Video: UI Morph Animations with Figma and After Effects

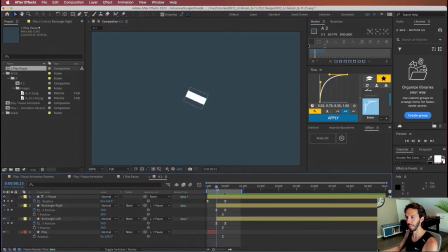And we want the easing of the motion to match everything else that's going on, so it feels like one piece of motion. And then for the play button, we can alter the actual Bezier path of the shape. Right now we have this polystar path, and what we need to do is actually get access to the path points, and so we can convert it to a Bezier path.
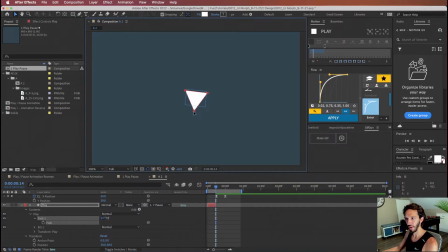And now if we click on this, we can actually alter the shape layer directly. And so we're going to lay down a keyframe here, go to the beginning, lay down another keyframe. And what we want to do is just very subtly change it to move in just like this.
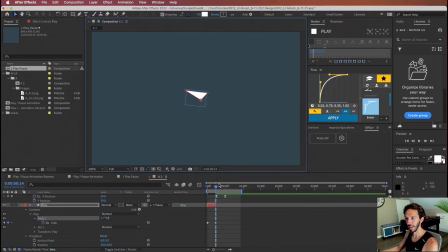And so it starts to mimic a little bit more closely that shape that we have from the pause button. And let's also apply some exit easing to that to match what is happening with our rotation easing up top. So let's go ahead and play that. And so what we have now is something that feels more true to a morph animation.
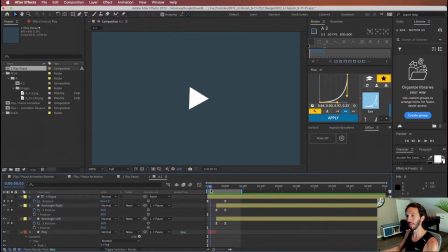We're still using the match cut technique, but this little bit of anticipation from the triangle changing into this rectangle and the rectangle spacing apart make it feel a lot more fluid than what we had before. So now we want to take this, make it into a GIF, and bring it back into Figma. So let's go ahead.
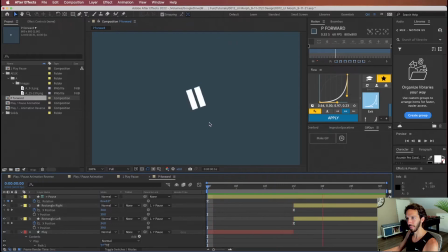We have this in the forward motion. So if we're going to tap on the play, it will turn into the pause. Drag that into a new composition. We are going to apply a time remap with Alt Command T. And this essentially gives us control of the timing of this layer. So if we just swap the first keyframe with the last keyframe, we can actually reverse the timing of it.
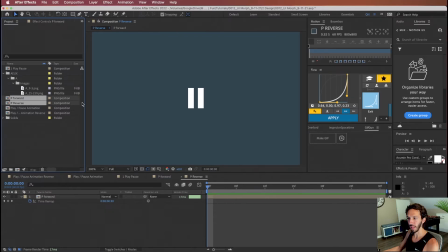Now we have play forward and pause reverse. So if we select both of those compositions, let's go ahead and make GIF.
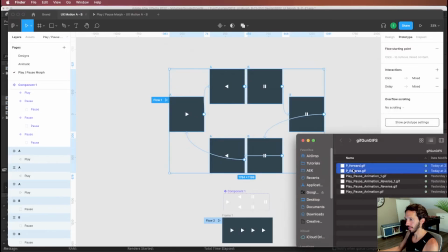And so now that we have our GIFs ready to go, let's drop them into Figma over here.
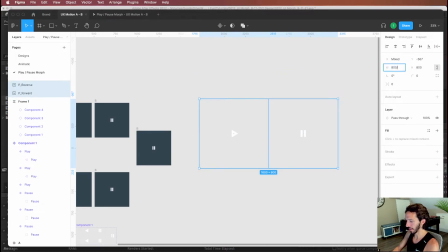We imported them at 2x, so let's go ahead and divide this by 2. And we have them being the same size that we have here.
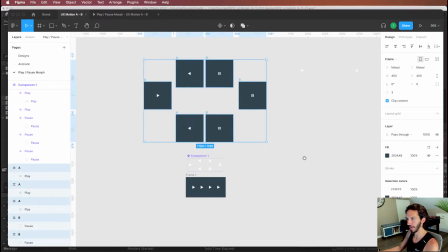To use these GIFs in an actual prototype setting, let's go ahead and duplicate what we have going on here already.
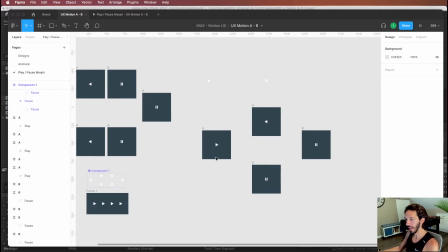And we will swap these in where we need them. So what we want to happen is essentially when we click this, we want it to play the GIF and then pause here on the pause button. And when we click the pause button, we want it to play this GIF and then pause here on the start button. So let's just go ahead and swap these components out.
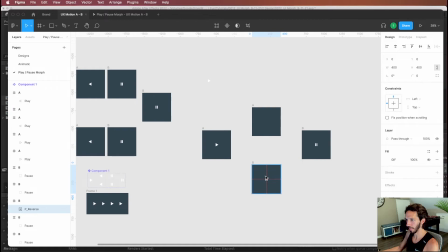So if we just go ahead and we delete what is there, we pop these in and let's set up our prototype. So if we select this, we just want it to be a instant and then after a delay of 500 milliseconds, because that's how long our animation is.
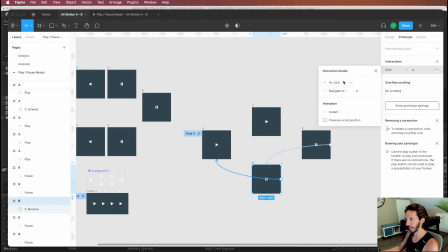We click this, we want it to be an instant and then on delay of 500 milliseconds, we want it to go here.
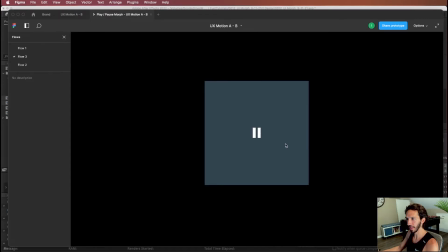Let's go ahead and see what this looks like. Flow 3, we click it, plays our GIF. We click it, it plays our GIF. And you can see we have a little bit more of a fluid animation back and forth between this play and pause.
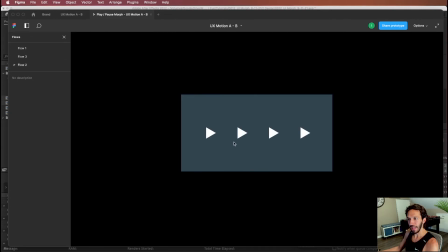The limitations of using GIFs is that we can't get this type of interactive component happening. So this is an interaction that we want to have in multiple places in our prototype. We can't really use a GIF in an interactive prototype like this.
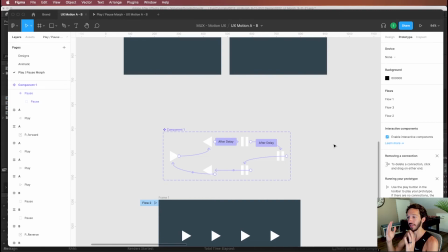The issue with this is that the GIF only plays once. And so if you're staying on the same screen for all of these interactions, the GIF will only play once. So the next time you go and click through it, you will only see the end state of every single GIF. And so you actually need to restart the prototype every time you want to see that interaction again.
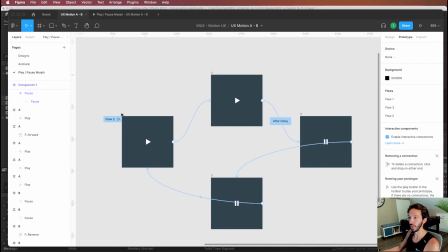You don't have that issue when you're doing this because each new page is kind of like a restart for the GIF. And so going from here to here, it restarts the GIF and it plays once from beginning to the end and it goes into the next one. And that is it, everybody. We just learned how to do a simple UI morph animation using Figma interactive components and Smart Animate, and then using After Effects to get the animation feeling a little bit more fluid than what we can achieve in Figma. Figma versus After Effects, it really depends on your specific use case, but hopefully both of these things help get your prototypes feeling a little bit more realistic. Catch you guys next time.